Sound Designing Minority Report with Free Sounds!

We want to add sound effects that we're not necessarily seeing to fill in the space, but we also definitely want to have the ones that we do see on screen.
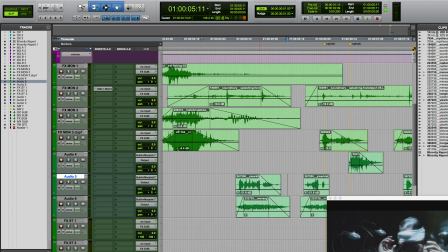250s
Otherwise, it sounds like something is missing. Oh, right here, missed one. So let's add another layer right here where they both shock him from both sides. So I'm actually just going to duplicate these tracks.
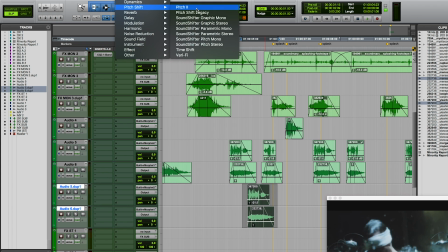262s
Let's throw it in here, and then let's actually pitch shift this a little bit just to give that sound a little bit of variation.
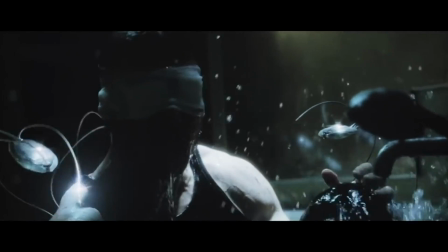And right in this gap right here, I almost want to have another sound effect just to show that this is still happening even when we're not seeing it.
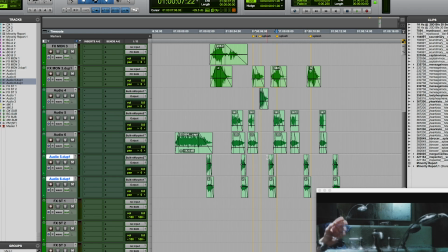282s
So somewhere around here.
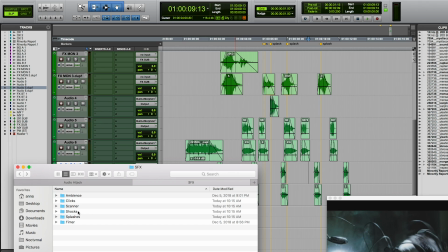287s
And that prompts him to move his arm, so that makes sense. All right, so next, let's do the scanner sound effect.
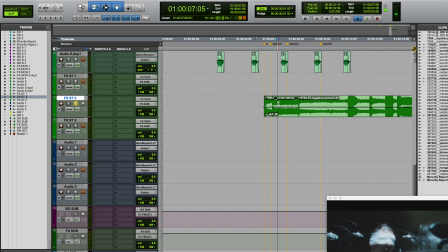294s
Let's just work our way through the scene. So this sound This works great for this ending right here.
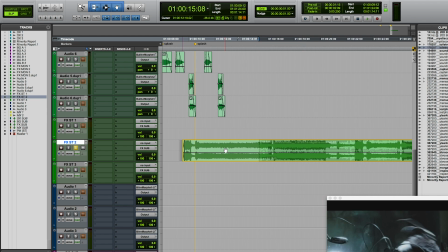301s
So let's just cut out that beginning and put this in right as we start to have this one robot arm on the right-hand side kind of move towards him.
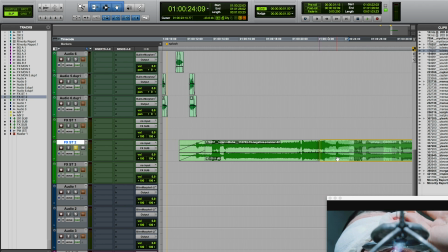315s
Maybe let's use this ending bit right here, right as the laser comes out. Can crossfade that. So I'm going to fade this up. And let's add a little bit more texture to that.
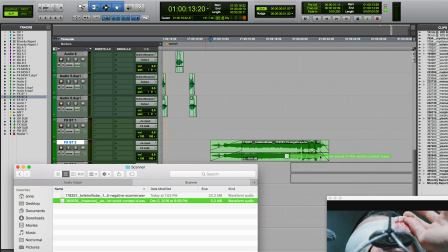332s
So let's use this other sound. So this is a great tension builder, little accent.
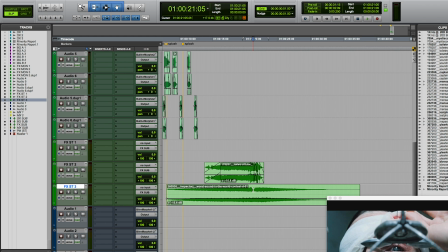343s
Let's put that right where it hits the peak of that sound. Right about there, and then we can just fade it out.
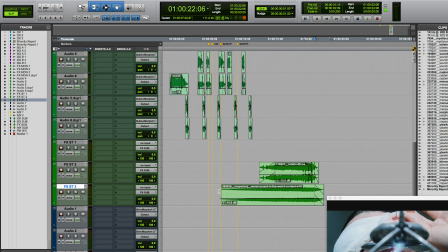351s
But that helps build towards this moment.
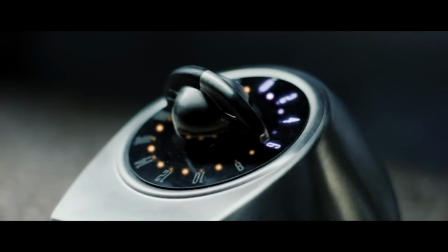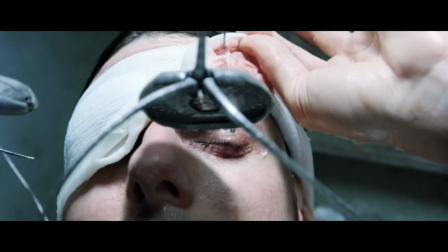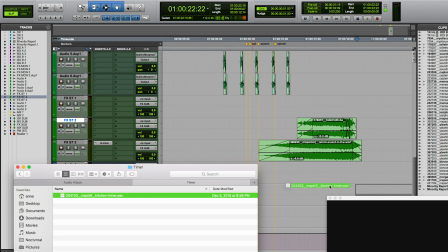367s
Great. Right when we get that close up of the timer, we kind of want this like ethereal, eerie timer sound. So and also let's add some reverb to that to make it more ambient.
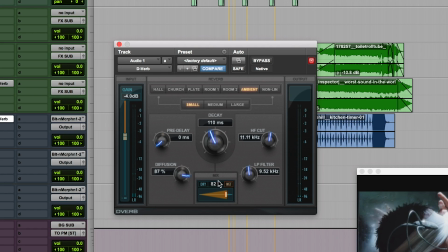385s
That's a little too much.
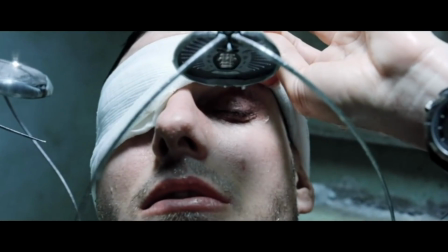But let's add the ticking a little bit longer.
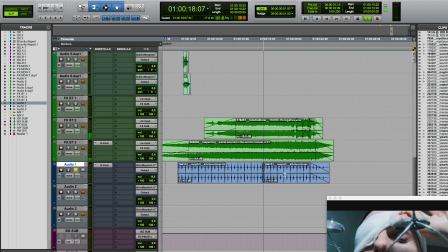400s
We can kind of fade it out as we go. But because that ticking is still there, it kind of helps keep up the tension for this ending bit.
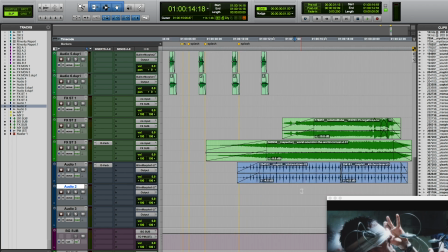408s
And let's add some ambience in right here just to fill out the scene a little bit more.
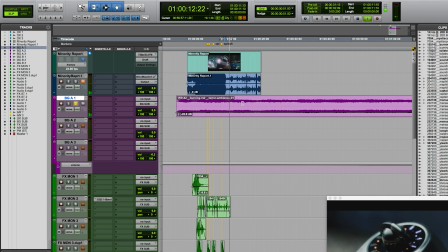414s
Let's see which part of this sounds best. Sort of this drony, ethereal thing, but builds a little bit here.
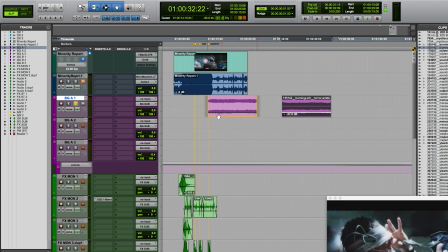421s
So let's use that ending, like right around here, and then just bring out the beginning. And that can just be our ambience for under the whole scene. Let's see, we've got some more alien clicks, so let's add these as accents.
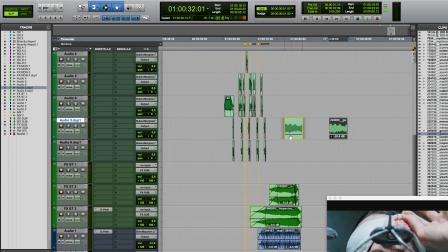440s
I like that part, that sounds gross. Let's use it. Maybe some of these other ones. It's kind of like a heartbeat sound. And that can kind of almost be a build as we rise up out of this water.
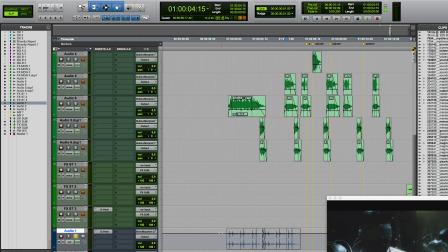456s
Just very, very faint in the background. Cool, so let's just use one of these sound effects and bring it right as this is rolling out these blades.
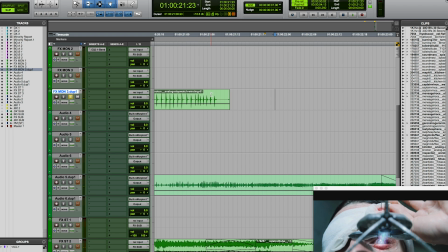471s
It's a little too long, so maybe let's cut it a little bit sooner.
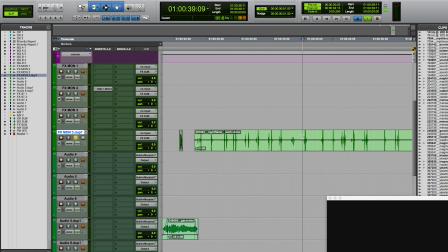477s
Maybe add a little bit of these latch clicks as well. Layered in with these other clicks.